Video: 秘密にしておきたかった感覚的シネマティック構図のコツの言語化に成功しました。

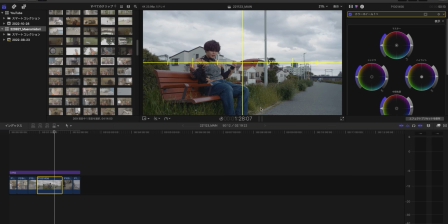[16:23]
うんこれは特に角度をつけているのでパースが出やすいかつ純広角域を使っているのでパースがつきやすいっていうパースがよりきつくなる傾向にあるんですけれども水平方向だけではなくてパースっていうのは垂直方向にも出るんですよ
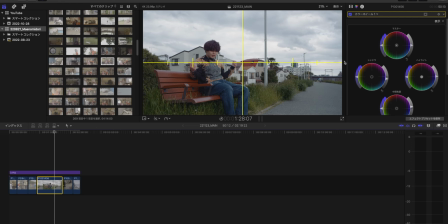[16:45]
なのでこのアイレベル近辺のところは非常にフラットに取れるんですけれどもあのこの上に上にもパースが本来つくし下にもパースがつくんですねでこれが標準域以降になってくるとどんどんどんどん
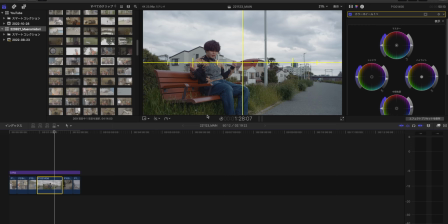[17:02]
曖昧になってくるというか物が詰まってくるのでパースが見えづらくなってくるんです広角になるとより顕著になっていくんですね
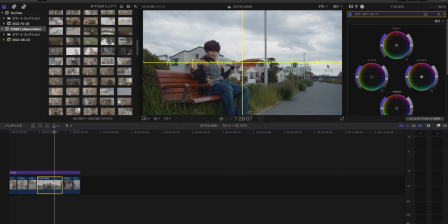[17:15]
ということで今言ったようにただ水平レベル水平の方向に対してだけパースが付くのであれば純粋に防衛機を使ってパース消すというか曖昧にしていけば解決する話なんですけど
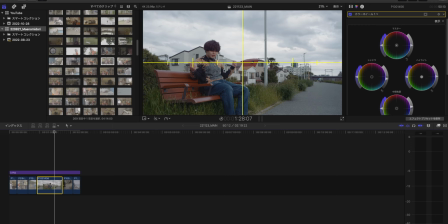[17:33]
垂直方向にもパースが出てくるっていう部分がどうしてもあるのでこのアイレベルの設定によってアイレベルをどこに置くかによって物をフラットに見せるか
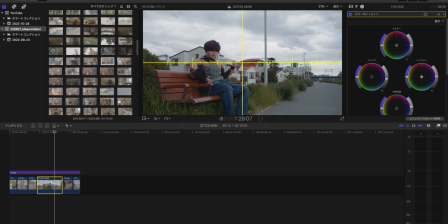[17:50]
肉眼で見た時と同じようなパースをつけるかっていうコントロールができるんですよ
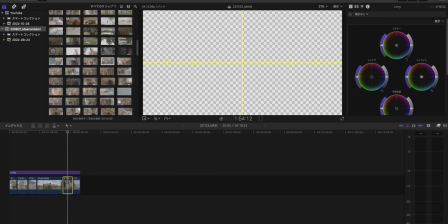[17:56]
それがこれ顕著なのがこれですこれ
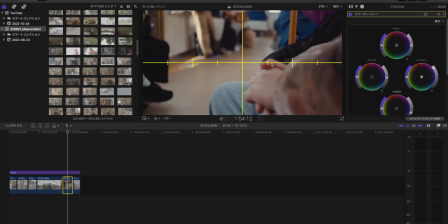[18:02]
はいこれえーとまあ実際ね実際この拳ってまあまあ言うて言うてなんですけれどもこれ感覚の話なんですよ感覚の話なんですけれどもこれは大体自分の中で電車の椅子に座って
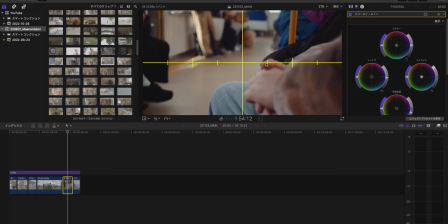[18:21]
隣に座ってるこの塚田カイン君とCCNちゃんの手元を取ってるわけなんですけれどもまあ画面で見たらわかる通りこれハイアングルですよね確実にこれハイアングルなんですよ
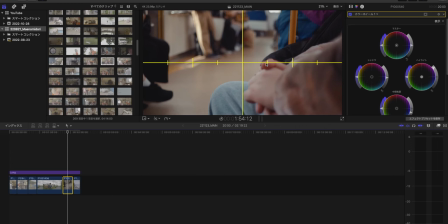[18:41]
うんこれは僕は主観を狙ったんですアイレベルで撮って
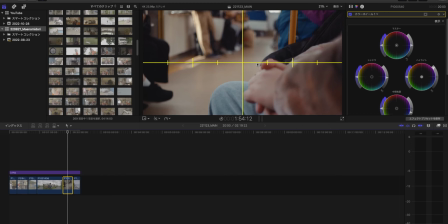[18:54]
ハイアングルにすることによって人間が目線をやるときにあのーそういう風に見るなって思うからそういう風にしたんですはい
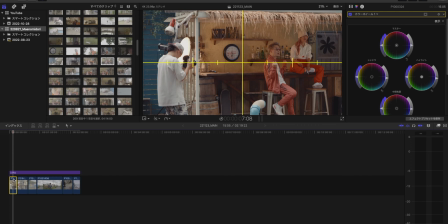[19:10]
これはハットリ君が撮ったものなので意図しているものとは思わないんですけれどもこれは確実に主観的なショットですよね客観的には見えないですよねよそよそしくないですよねこれもパースがついてますちょっとハイアングルですねアイレベルからハイアングル
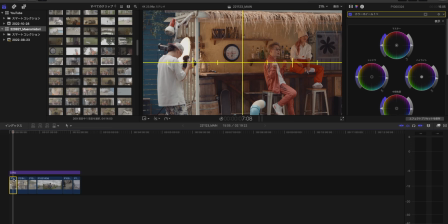[19:30]
撮影者のアイレベルで撮ってちょっと下に振っているような見え方がしませんか僕にはそう感じるんですねそれに対してこういったカットっていうのは
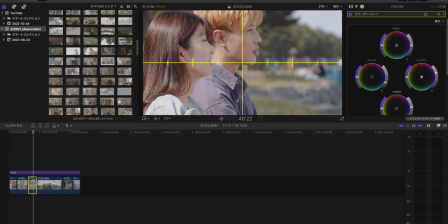[19:48]
非常になんか物がフラットに見えませんこれは中望遠で撮ってるので背景も詰まってくるしなんかこうパースが見て撮れるものが少ないじゃないですか背景もしっかりぼかしてるしでもパースは存在してるんですよね
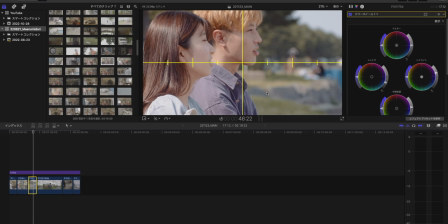[20:05]
中望遠なんで見て撮りづらいけどでなんか物がフラットに見えません
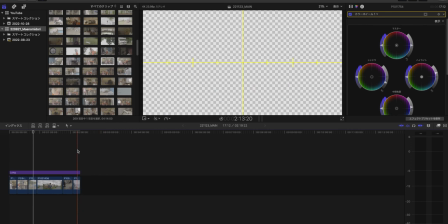[20:13]
これもそうっすね
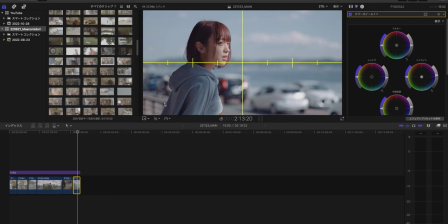[20:18]
これも実際パースはついてるわけじゃないですか道に対して角度つけて撮ってるので道が画面の下手の方にどんどんどんどん行くわけですよでこれチューブを撮ってるから車の大きさも手前と奥であんまり大きさ変わんないじゃないですか